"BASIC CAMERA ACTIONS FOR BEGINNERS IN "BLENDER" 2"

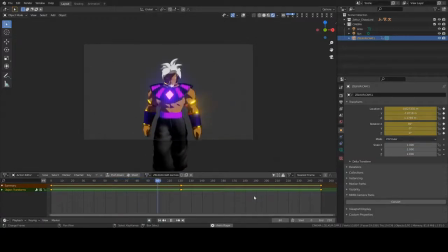4:10 So let's say you were doing like an opening or something. This would be perfect for the opening. Boom, right?
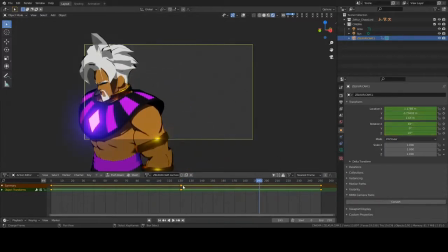4:16 Now you see how long that took? Now what I'm gonna do here is this. Now this is gonna bring some sort of illusion.
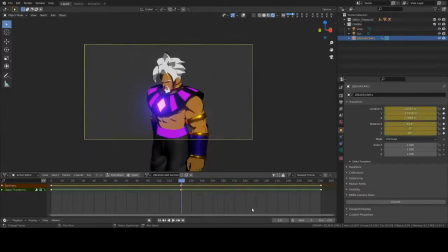4:23 All right, at 121, I'm gonna add, I wanna say 48 frames. All right, don't want that, it's too many. We'll just do 20 frames. So I'm gonna move it, and let's see what it does right here.
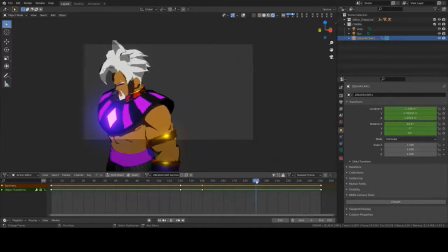4:37 Yes, sir. Okay, now for the sake of making this move faster, I'm gonna move this last keyframe from there to there, because I want it to seem kind of quick.
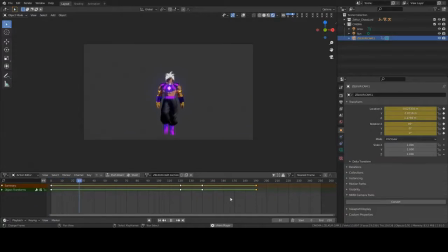4:44 Because again, let's say you wanna make an intro, this would be perfect. So again, these are just advanced, like not necessarily advanced, but still beginner motions, because it's just making the intro or something of the like.
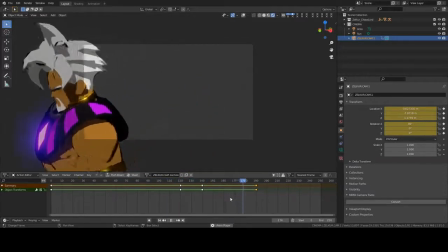4:53 You know, it may not be something you wanna use in your animation. Okay, so it could be something as simple as that. All right, so let's start from scratch again.
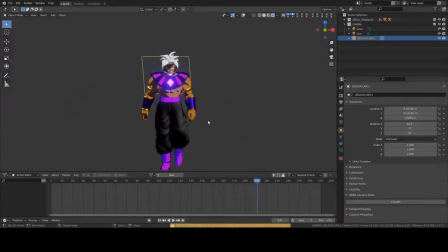5:01 I'm gonna do this, click, click, click.
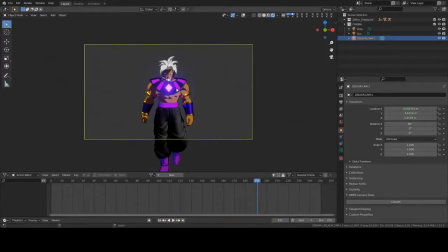5:03 Again, if you saw the beginning video, Control-Alt-0 allows you to bring your camera to where your mouse is if you move the mouse again.
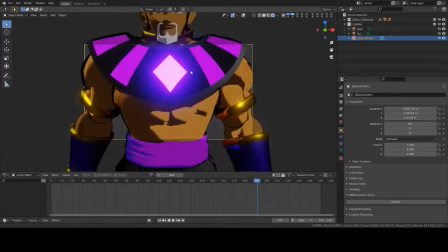5:11 Okay, so this time we're gonna start it in his face. I'm gonna give myself a good POV, all right?
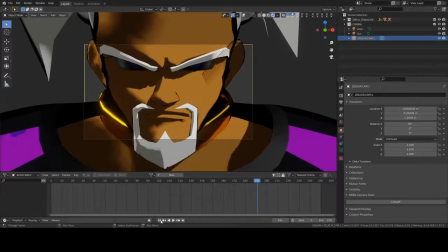5:19 Oh yeah, that boy got those eyes, don't he? And I'm gonna lock it in. And what I'm gonna do, I'm gonna go to 120 again. And I'm gonna start to back away from there.
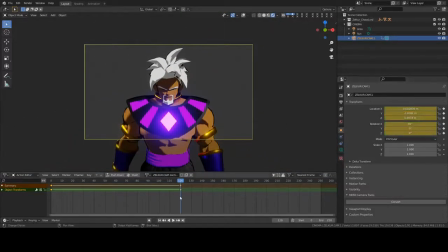5:33 Okay, and I'm eye that again. And then we're gonna go from there and see what we get, all right?
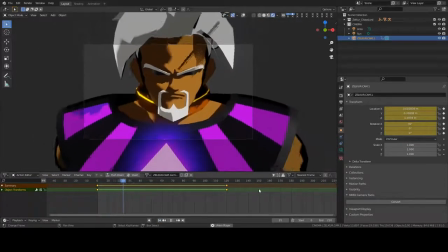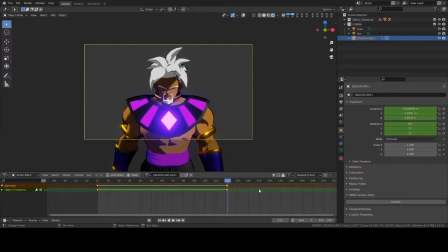5:43 Same effect, right? Kind of cool, huh? And then just to be different, this time I'm gonna hit my middle mouse button.
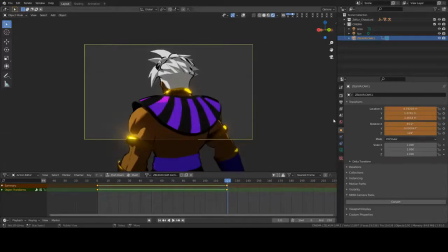5:50 I'm gonna spin it behind him. It's not gonna do that motion because it's quick. Click is just gonna click, right? But this time I'm going to, like, let's say 180.
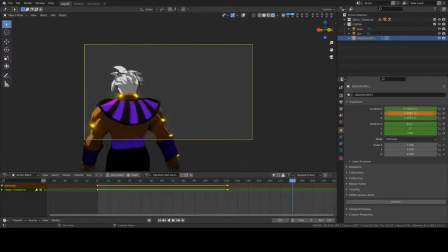6:01 I'm gonna pull it away from him. I'm gonna just find that, yeah, there we go. Pull it away from him. Because again, we want it to look like he's walking away. This is giving the illusion of movement.
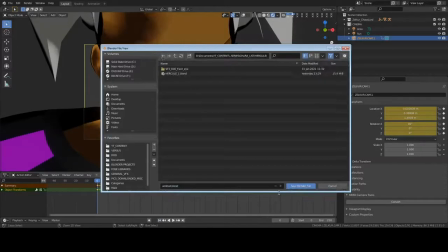6:16 I keep doing that, sorry. Let's go.
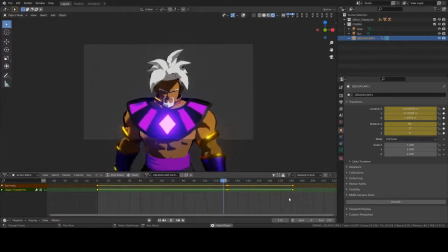6:22 Yeah, I like that, I like that. So he's doing his business, he's getting where he's got to go, boom.
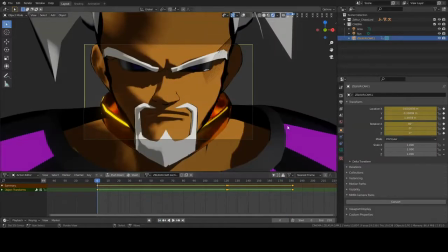6:29 So one of the biggest things that a lot of people fail to do when it comes to camera motions when they first start is, say for instance, I got an action between two characters. What tends to happen is I make the same mistake. People have the cameras too wide or too close. This is what you call a close-up.
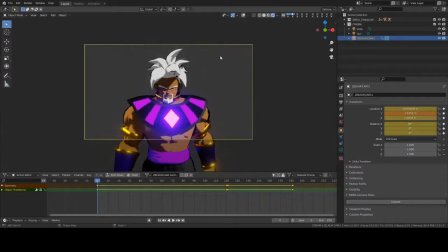6:48 This is a medium, okay? So a medium close-up would be this.
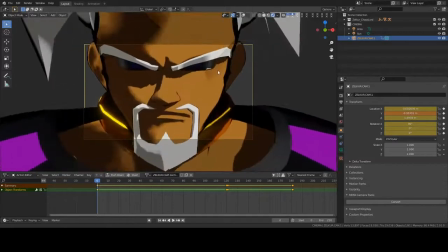6:54 This is a close-up, this is a medium, all right? Then this is a wide.
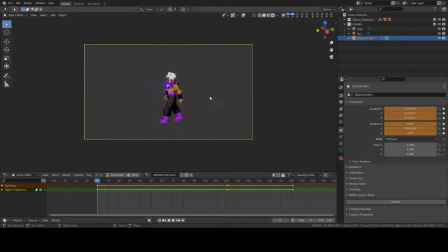6:59 So when there's two characters in there, what tends to happen is someone will have, let's say there's a character here and then him, all right? So what'll happen is this will be the space. Nothing's wrong with that, but let's say the interaction is closer. We want to be right about here. We want a medium. So none of those two characters are in that scene.
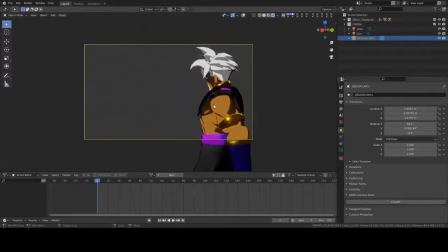7:18 So let's say they're at a distance. Like a good example, I'll even show you. I'll show you one of the things I'm working on because I don't want, let's see, let's go to tame shots.
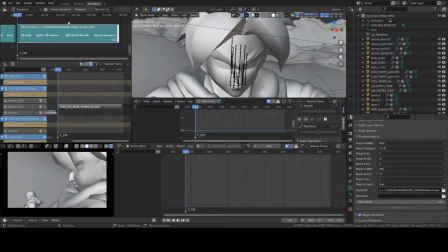7:29 All right, so I'm gonna go, I'm gonna show you what I mean by camera shots. So here is, we're looking at Minister Tame.
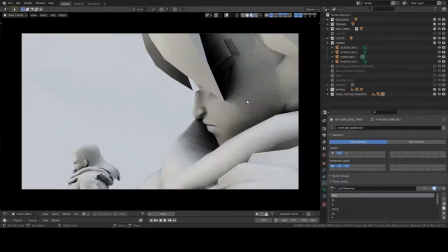7:36 Okay, this is my series versus. In here, this is a close-up, or in some cases a medium. Okay, and not necessarily meaning a medium close-up is just a medium. So what you want to do is, I'm loading the textures.
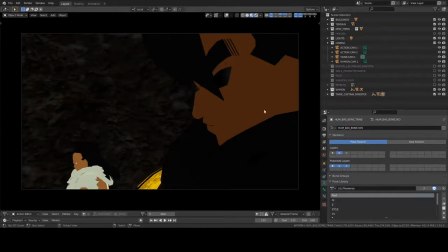7:55 Okay, so in that medium, what happens is that,
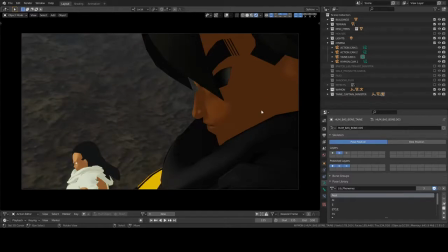8:00 like for instance, right here in this medium, is it all the way up? Yeah. So this is a super close-up, okay?
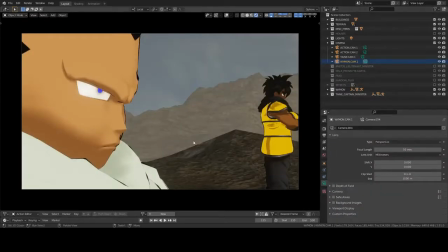8:10 Like for instance, I think that one's like, even there, this is another close-up, but the other person is in the shot, feel me?